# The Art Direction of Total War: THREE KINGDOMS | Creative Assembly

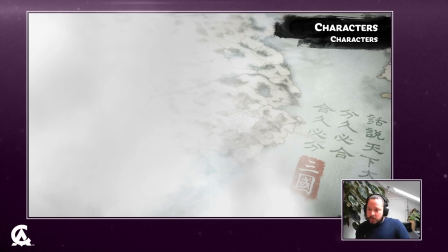And here a long period ensued where a lot of research and iteration,
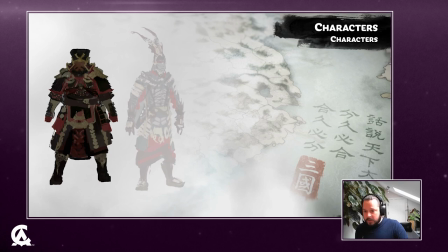getting all of those pieces together, the first of which was blocking up the characters.
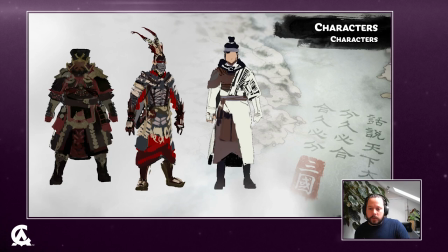This is to establish the rough colour, the silhouette, and this stage provided an important first look at the character,
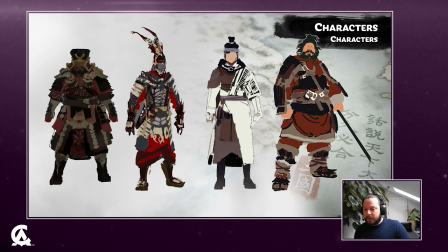where we could discuss the overall posture, try and embody the attitude and the personality that we established in the previous research stage. And our 3D character artists were also involved in this stage discussing the details of the rough design and providing 3D relevant feedback to that design.
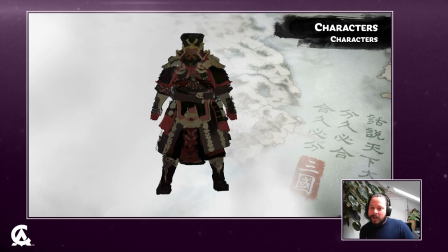The next is where the real fun begins. Concept artists using detailed line art and some basic material rendering bring those characters to life.
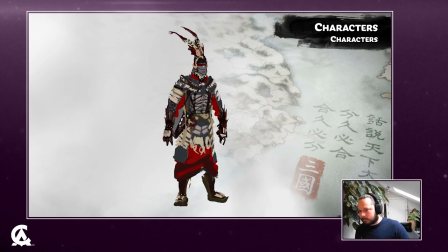And this is where we develop a more complete feel of the characters, depicting their personality, in the posture, expression, and show off some of their unique traits.
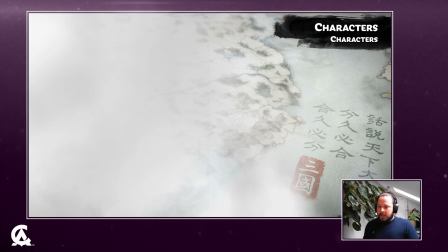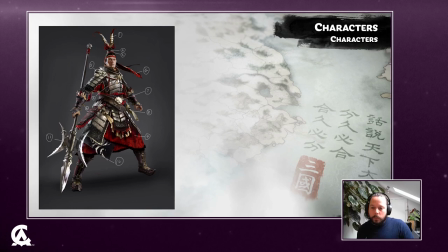The concept artists then created detailed reference sheets,
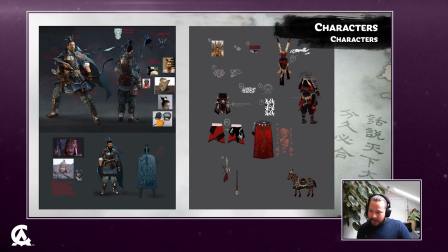highlighting major features of the character design and expanding with additional information and detail for the 3D characters to then use.
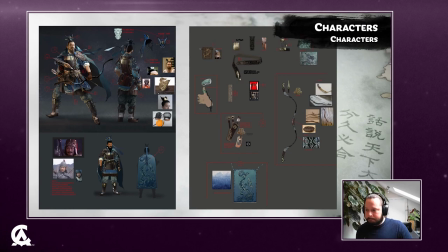And the more characters that we had, the more established our own interpretations became.
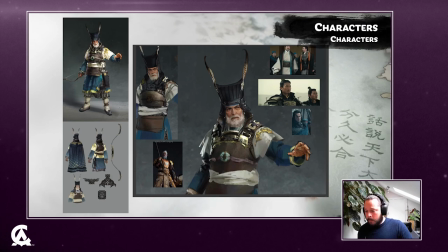The next stage was for the 3D characters to take these concepts and reference sheets and start working on a 3D model.
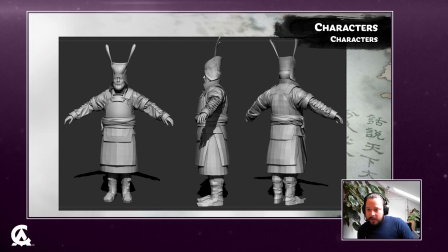And the first stage of that was to create a block out proxy where the artist can see how the different layers and details sit together and also how the character sits on the rig and animates.
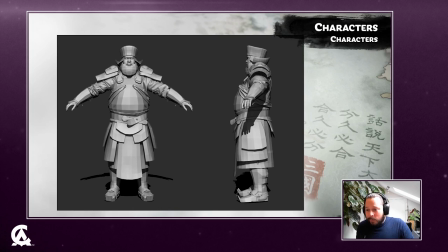This stage was particularly important for some of our larger characters such as Dong Zhuo, larger in statue than any previous figures that we dealt with. We wanted to make sure that moving around on the rig.
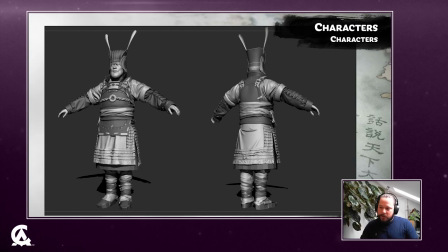We then began work on the detail sculpt, recreating all those wonderful materials and textures
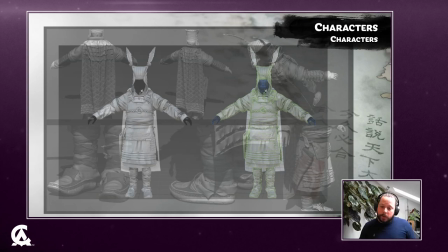and details and layering from the concept art. Once we were happy with the result, the low poly game mesh would be created followed by the material.
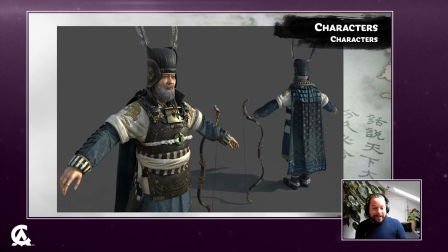And it all then comes together to give us the final character. But the work for our concept artists didn't end with the concept for 3D.
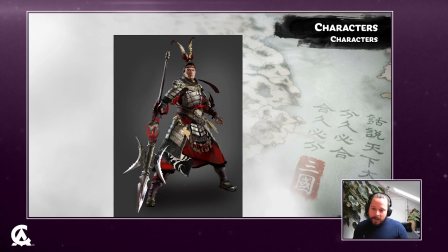We decided on in-game UI 2D representation quite early on, as this worked well with the other style pillars and allowed us to convey the characters' emotions better.
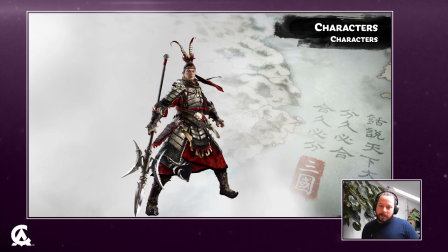So our artists took to the concepts and added more detail, more life, conveying emotions into a set of illustrations that would be used throughout the game.
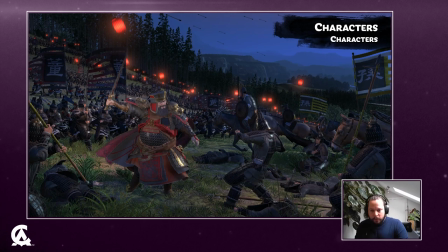Something else that we did to really bring these hero characters to the forefront was to use post effects. We use a lookup table or LUT system for our post and post effect color correction.
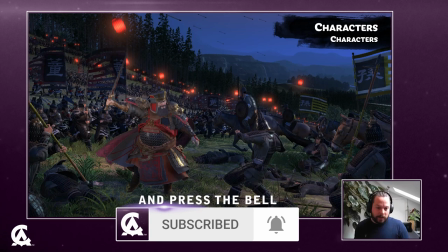And what we did is we had a separate LUT for the hero characters to really make them stand out from the faceless crowd of the soldiers.
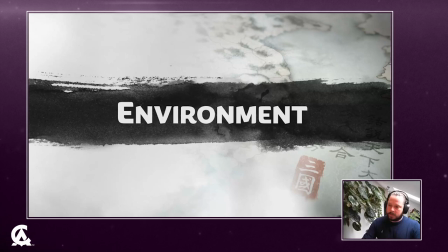And now we'll move on to the environments.
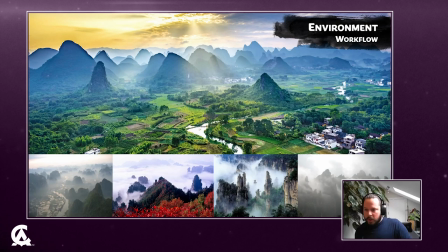China is an incredibly naturally diverse environment. The way we approach visual design for environments is by categorizing the different distinctive areas that we find in our research into climates or biomes.
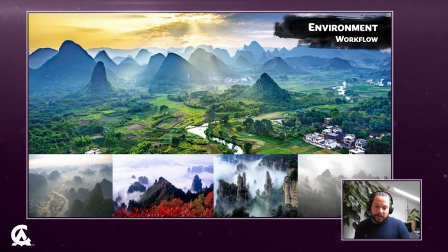And even though this is one country, we had a similar amount of these climate sets, biomes, as we've had in previous games.
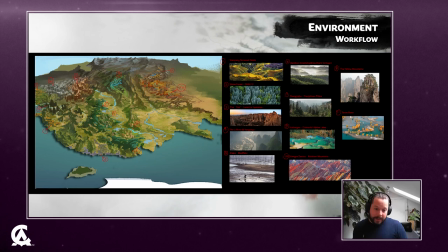So as I mentioned, one of the first processes was to find all of these unique areas, identify these unique areas within the landmass, and build a map that would eventually become the reference to our campaign and battle maps. And this is where we highlight the most iconic areas and kind of expand on them a little bit just to really
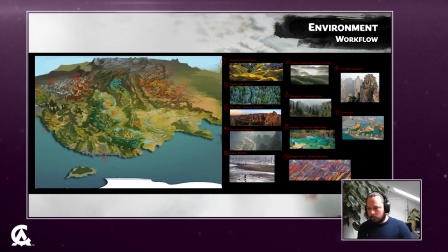make it feel unique and interesting.
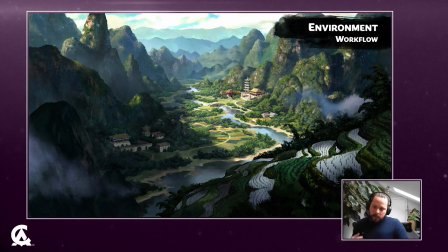And then we created our first mood concept, which would be there to inform both campaign and battle.